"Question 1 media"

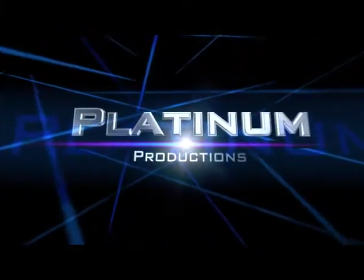The opening of our film starts with the Platinum Productions cinematic logo and then our distribution logo, which is Republic Pictures.
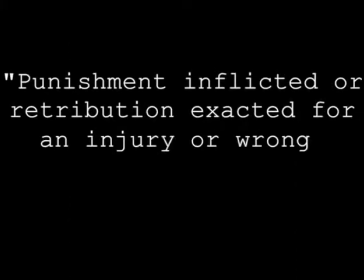These are film opening conventions, as every film will have these at the start, as they give the companies credit for the work they have done.
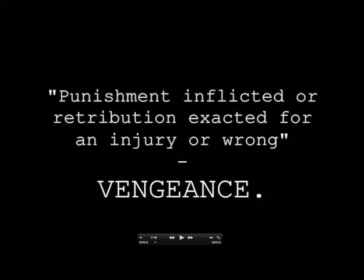We decided to use a quote in our opening scene as we believe the tone and genre of the film is easily shown.
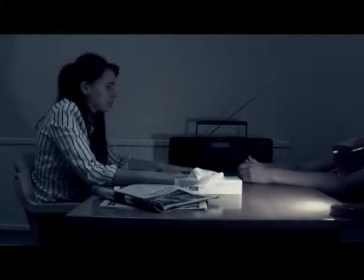We got this idea from Kill Bill. The film starts with the low-key lighting of an office setting where an interrogator is questioning a hidden identity.
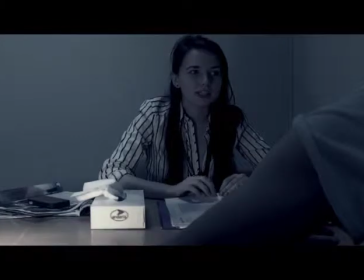We've used low-key lighting to show mystery. In our film, the interrogator was a female.
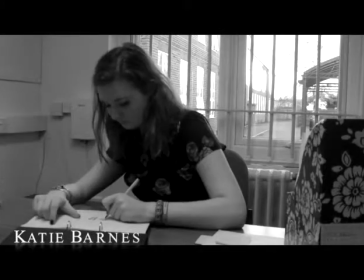This challenged conventions because usually in films, a male is used and associated with police or interrogation scenes,
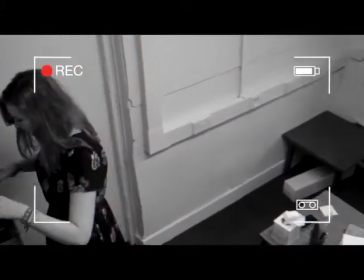as it shows dominance and manliness, whereas a female usually shows vulnerability. We got the idea of a female interrogator from the film Unthinkable, which is a thriller.
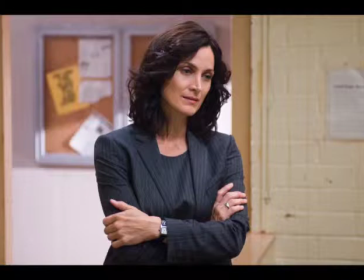Carrie-Anne Moss is a female interrogator in it. We also got the idea of the office clothing from this film, as it helps express her character and attitude and makes the person look much more formal.
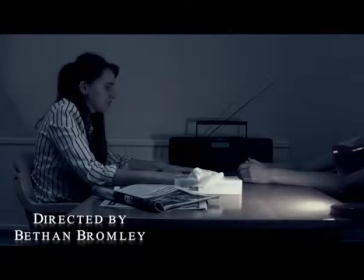By the film starting with a hidden identity in question, this raises questions for the audience.
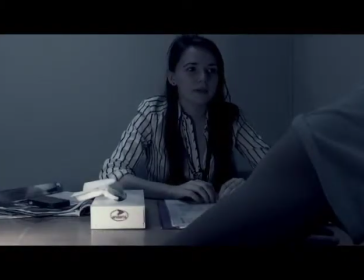For example, who is it and what crime have they committed? We got this idea from the film Kill Bill, which is a famous thriller.
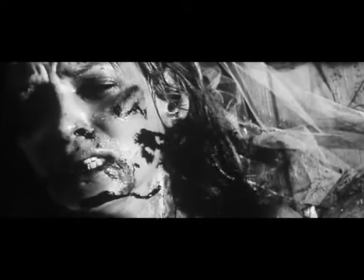We liked how you could not see the person who shot the gun, therefore we adapted this to our own film, as we believed it built up tension.
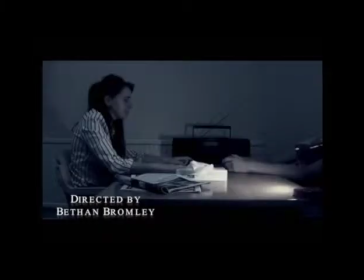These are both thriller and film opening conventions, as they create a sense of mystery and build thrill.
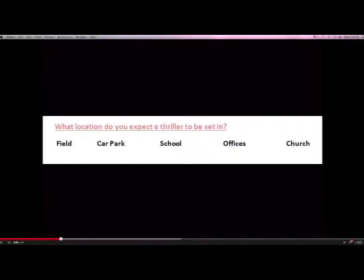The time period is also shown by the clothing worn, setting and technology which can be seen.
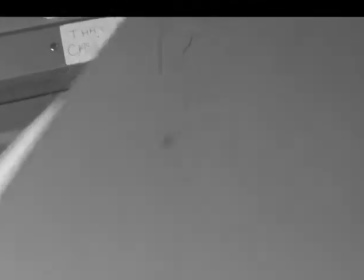Cast and crew names then begin to appear on screen, starting with the director's name.
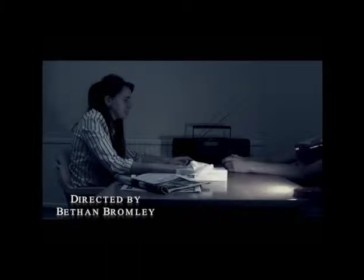Directors' names appearing first on the screen are common film opening conventions, as it can help sell the film.
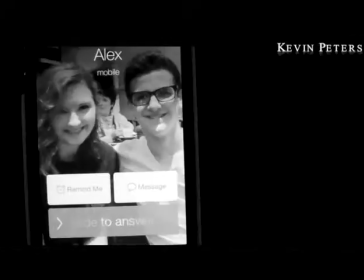A black and white effect then appears on screen. We use this to distinguish the difference in current time and flashbacks.
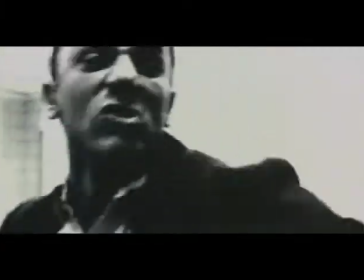Black and white is a convention of thriller films and is used in many, for example, Casino Royale, Kill Bill and Sin City.
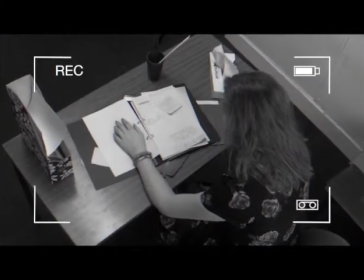One out of the three main characters then appears on screen. It is not a typical film convention to have more than one main character in.
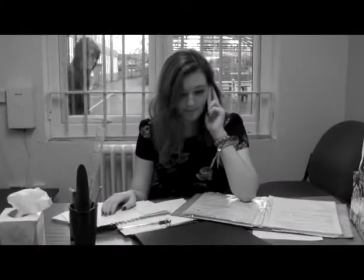We decided to challenge this to make it more interesting for viewers and to build up more tension. You later find out that this main character is the victim in the film.
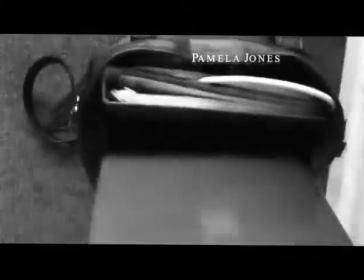This is a common thriller convention as the character is female. We use this to help show how vulnerable and in danger she will be compared to the villain.
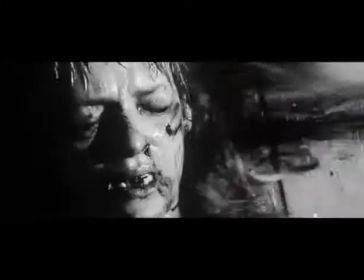Many films use female victims, for example, Kill Bill and Sin City. Katie, who plays this role, is also wearing feminine clothing.
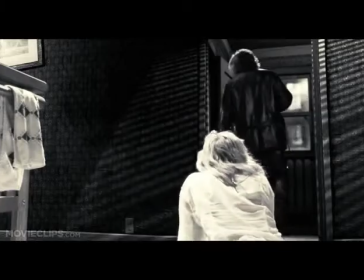This is another thriller convention. For example, Shelley in Sin City wears feminine clothing to make the action in later scenes seem more unexpected and exhilarating.
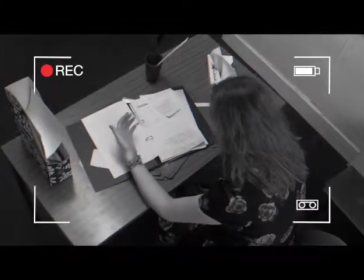A CCTV effect is then used at a high angle. We use this to show that something important must be in the room, for example a case file, or else there would be no need for it.
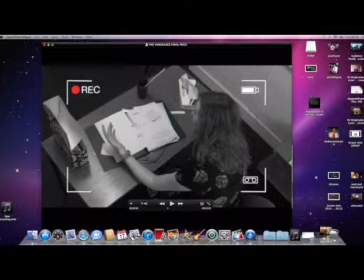Filming at high angles is a typical thriller convention, as it is used in many films to make characters look more vulnerable and inferior.
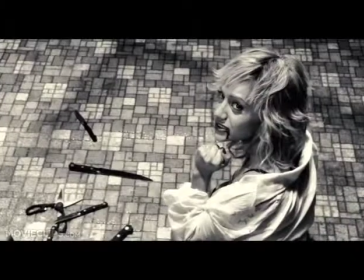High angles are used in the film Sin City, for example when Shelley is on the floor after being hit and when Jackie Boy is in the bathroom.
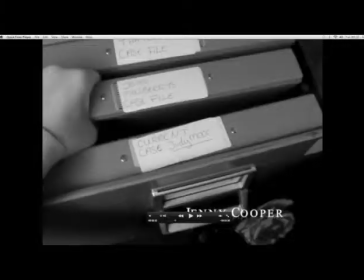The John Marlborough case file is then shown. Case files are common thriller conventions, as it connotates secrecy and helps show the film's genre.
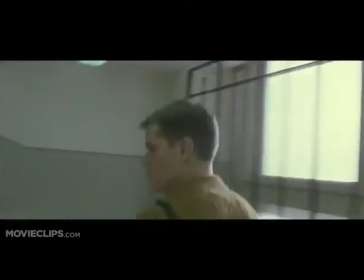In the film Bourne Identity, a red bag is always shown containing important information.
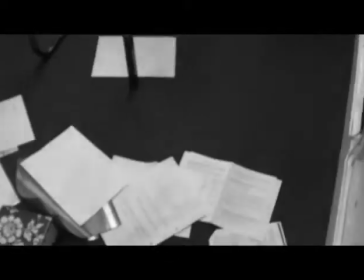We decided to adapt this to our film by making the plot be based around the files contained in this folder.
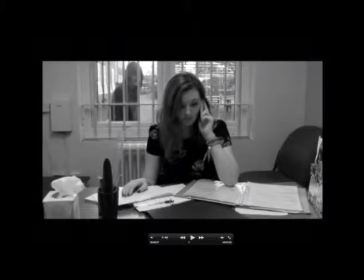At 57 seconds, another hidden identity is shown. We use a sting when this character appears to show that he brings danger with him and that he is the villain.
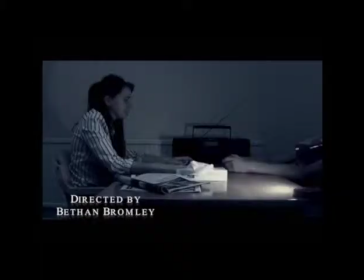This causes the audience to assume that this is the same man which is in question. These are typical thriller conventions.
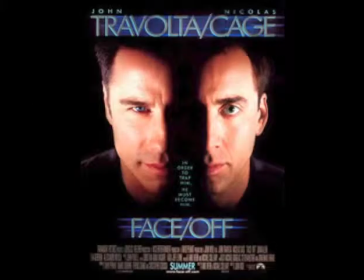For example, in Face Off, when the villain first appears on screen, there is a change in music.
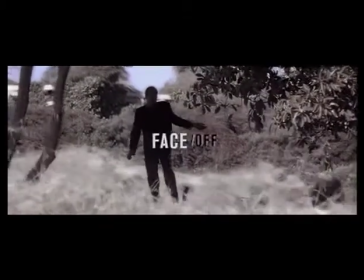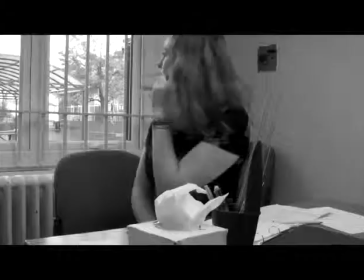We adapted this idea and decided to add a sting. Also, in nearly all thriller films, the villain is a male.
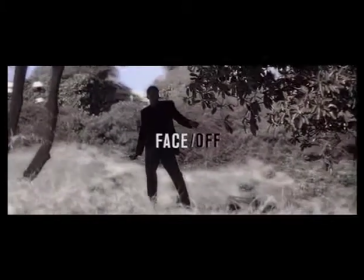For example, Kill Bill, Face Off, Sin City and Flight Plan.
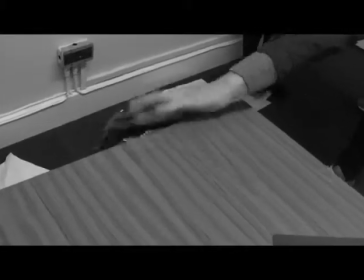We decided to include this in our film opening as males connotate dominance and strength.
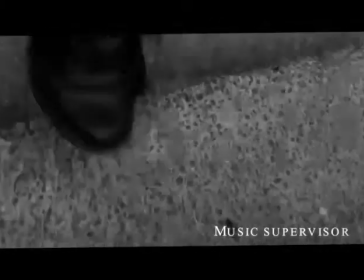At 1 minute, stairs and footsteps are shown. This is a common convention as it builds tension and shows an unknown person.
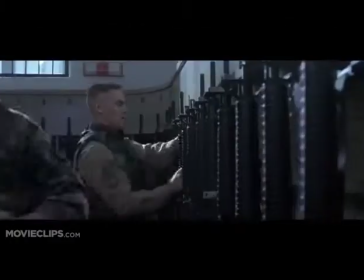This is also used in Bourne Identity. Quick cuts and cross-cuttings are used in Bourne Identity and Bond films.
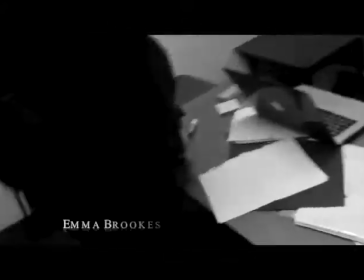We decided to adapt this to our film as it builds tension, which is a common convention, and makes time feel faster.
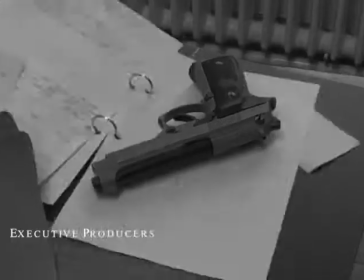At 1 minute 16, a gun is shown.